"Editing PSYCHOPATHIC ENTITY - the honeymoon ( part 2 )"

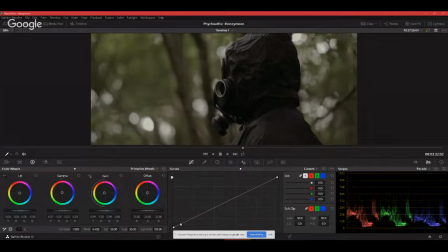Good morning, creative people. Welcome back again to another segment of editing psychopathic entity, the honeymoon.
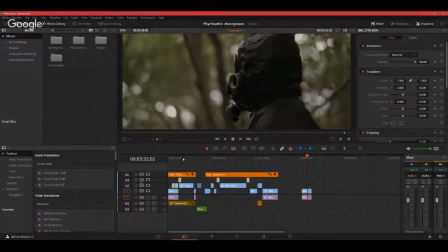So I'll quickly run through what took place yesterday, and then we get an idea of where or how to continue.
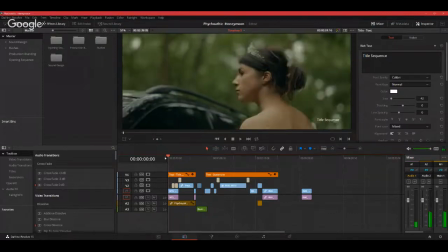So yesterday evening, we created the title sequence. So putting in all the
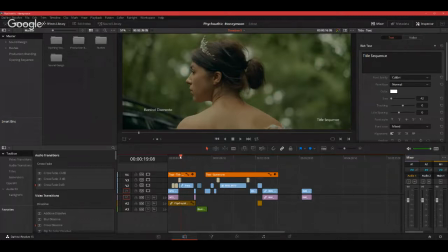credit names, the producers' names, and the lead actors and actresses' name in the beginning.
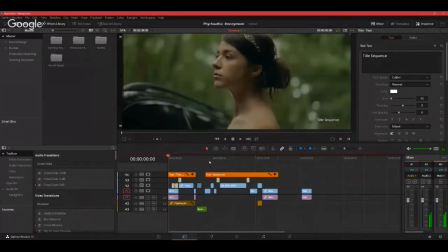So the concept of the title sequence was to
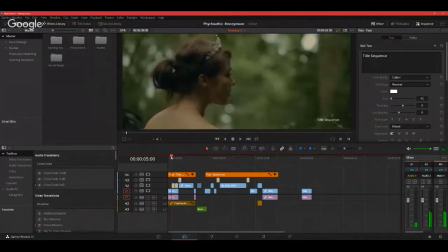capture the audience's mind as soon as the movie starts.
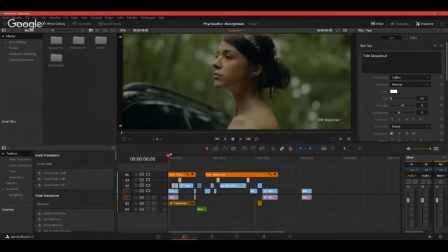So instead of starting the film from the original script as scene one and so on, we've mixed things up just to make it a bit more
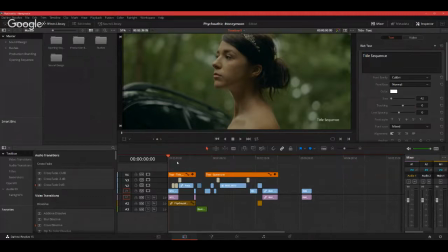attractive once the movie starts, so that it will hook the audience onto their chair and gain their concentration throughout the film. So that is what we did yesterday. So I'll quickly play through it, and then we'll take it from there.